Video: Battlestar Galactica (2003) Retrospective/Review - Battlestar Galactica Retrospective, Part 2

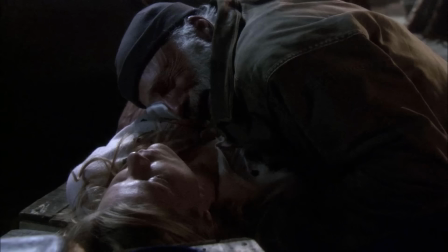I love you. You hear me?
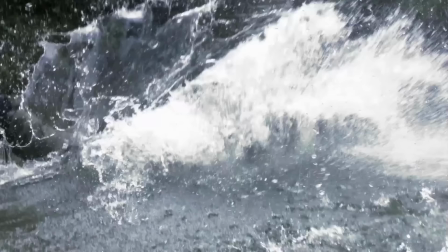Much like Hand of God, after enduring so much darkness,
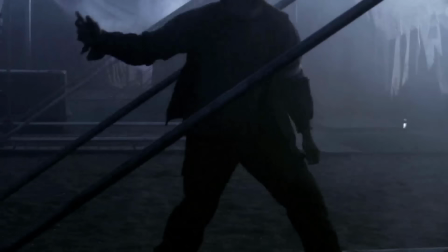the Galactica finally coming in to rescue the colonists brings some well-earned catharsis.
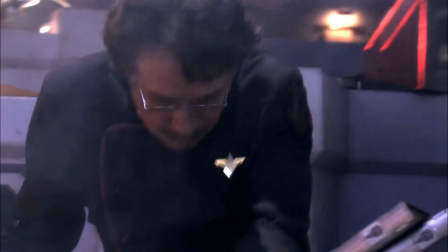Though the mission is by no means easy, the episode manages to pack in plenty of fan-pleasing moments,
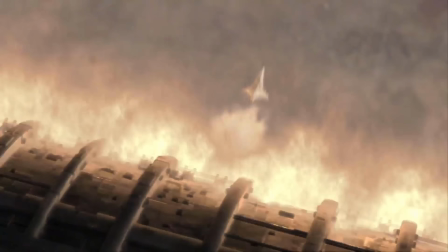such as the Galactica pulling off an atmospheric jump to launch its Vipers behind enemy lines.
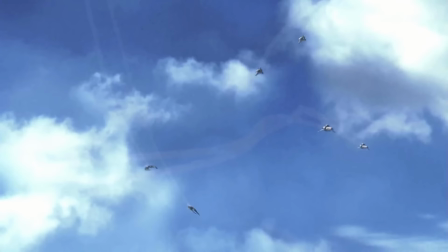Calling it on.
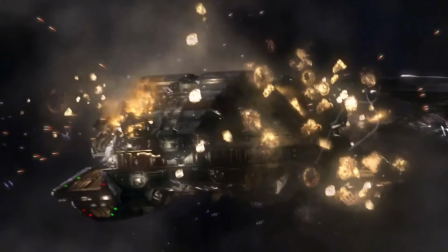And the Battlestar Pegasus going down in a blaze of glory.
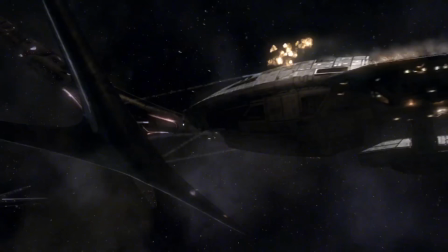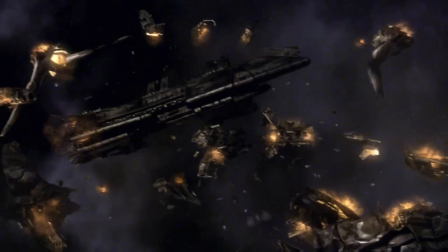Thank you.
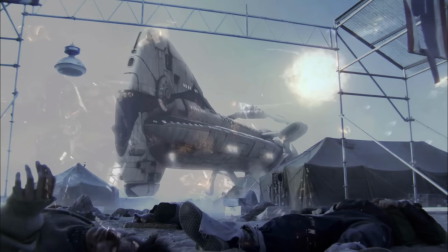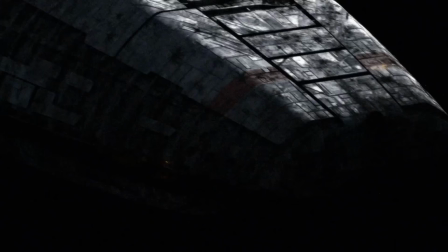While ultimately victorious, the closing scene of the episode makes clear that the legacy of New Caprica will linger for a long time.
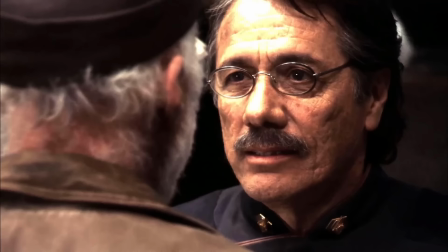As Adama reunites with his old friend and XO, the pain in Ty's voice turns triumph into heartbreak.
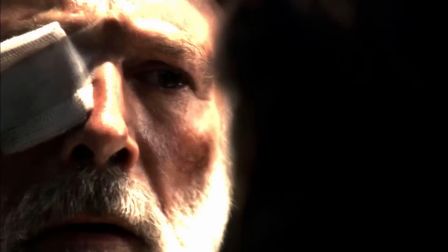You did it. You brought him home, so. Not all of them.
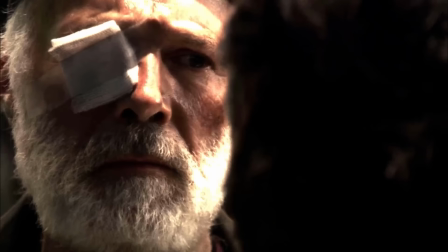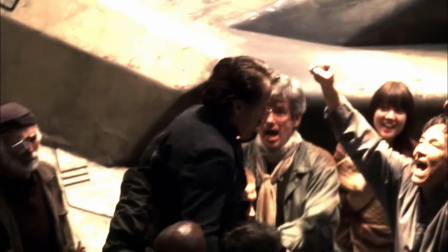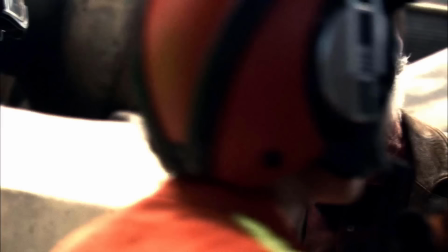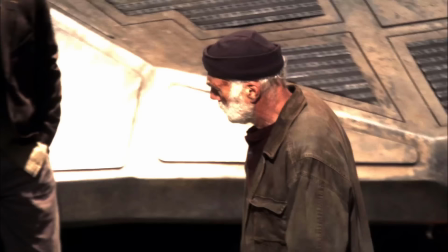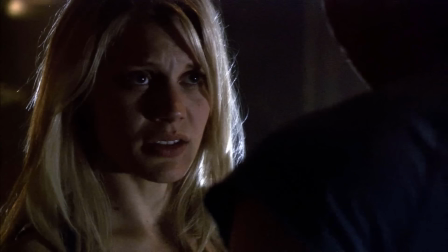While a good chunk of Season 3 is dedicated to the quest for Earth, the legacy of New Caprica is really what characterizes the majority of the season.
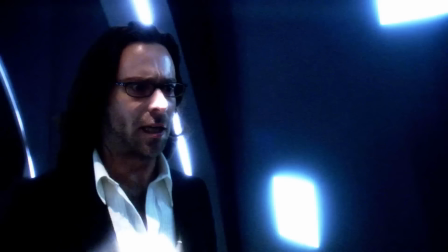Not to say that the former is in any way uninteresting. Baltar's time spent with the Cylons continues to give us new insights into Cylon culture,
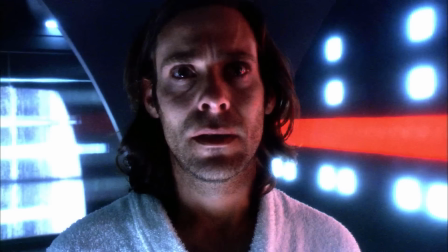setting up the mystery surrounding the mythical Final Five Cylon models.
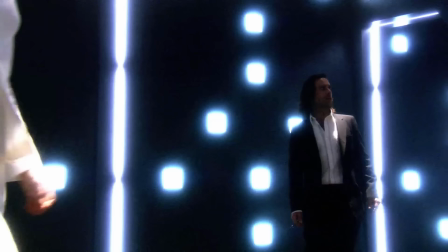However, I've always found the interior of the Cylon base stars to be a little lackluster,
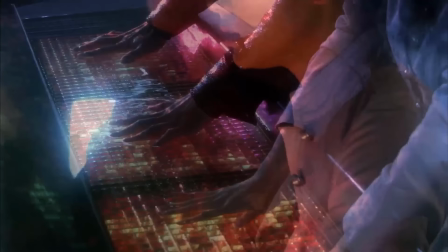and the tendency of scenes set aboard the base stars to feature almost constant cross-dissolves and background piano music becomes quite tiring after a while.
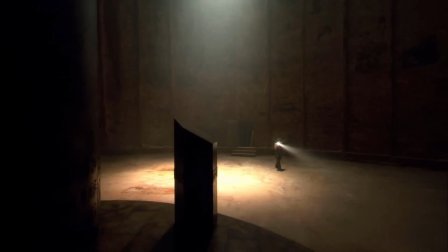That being said, the cast are always on top form, and this thread reaches a satisfying payoff in the episodes The Eye of Jupiter and Rapture,
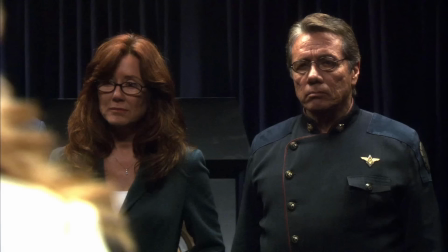where the Colonials and Cylons have a tense standoff while attempting to find another clue to Earth's location.
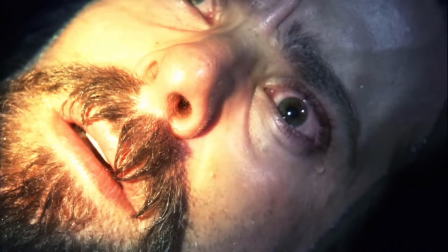As well as Taking a Break from All Your Worries, when Baltar is returned to the fleet and undergoes a surreal dreamlike interrogation.
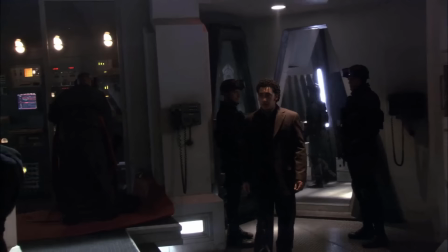As mentioned before, however, the most engaging thread throughout Season 3 is the fallout from New Caprica.
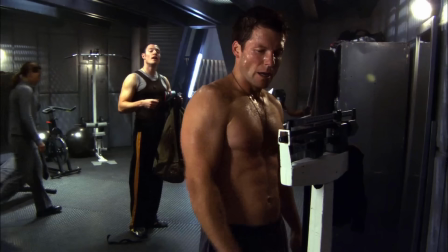While Sharon is finally recognized as an equal crew member, adopting the call sign Athena,
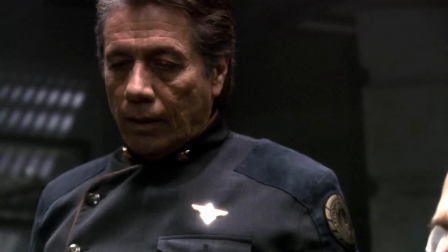and Lee manages to find his strength again, other characters like Ty and Starbuck are forever damaged by their time on New Caprica.
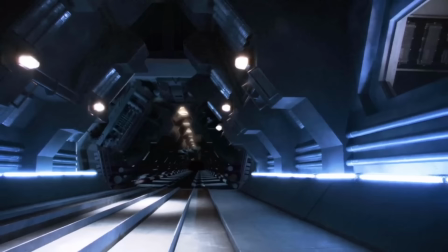This lingering trauma is tapped for several strong episodes throughout the season, wrestling with trauma, guilt, and shame,
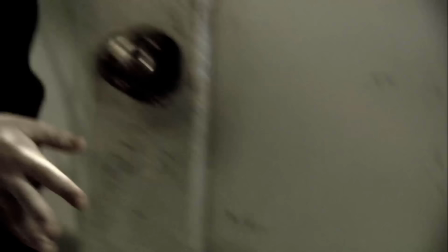and fighting to make sense of untold pain and suffering without justification is also a theme at the heart of Maelstrom.
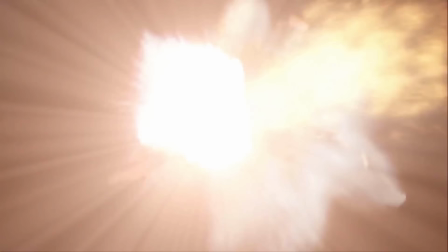This is the episode which featured the shocking death of Kara Thrace.
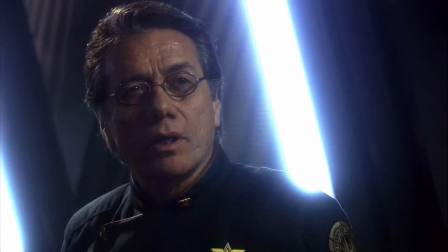Behind the scenes, a killing off Starbuck proved to be an extremely controversial choice among the cast and crew.
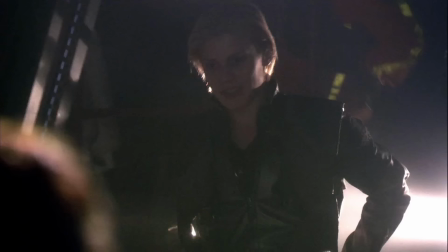Edward James Olmos, who was especially fond of performing opposite Katie Sackhoff,
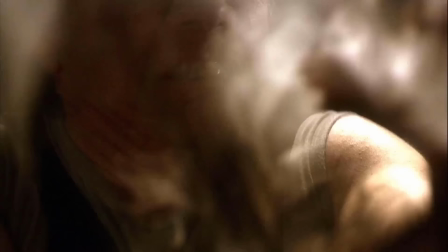even came close to staging somewhat of an uprising against Ronald D. Moore and David Icke in response.
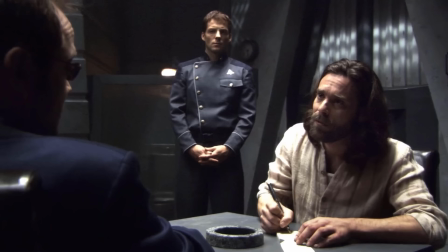Thankfully, the actors were abated when the writer-producer duo explained their plans for the final three episodes.
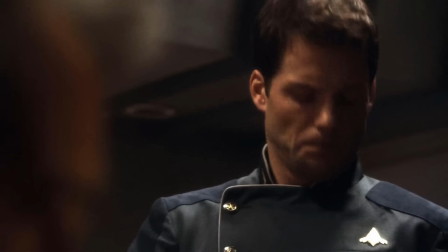With the trial of Gaius Baltar fast approaching,
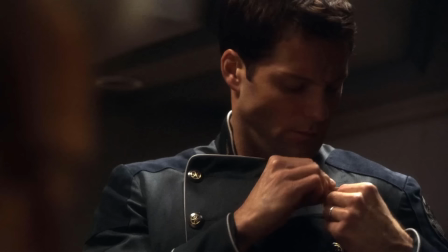Lee Adama makes the startling decision to resign his commission and join Baltar's defense team.
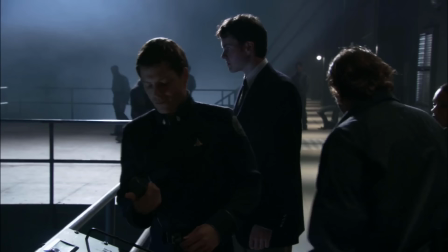As a character, Lee Adama is often a source of frustration for the viewer.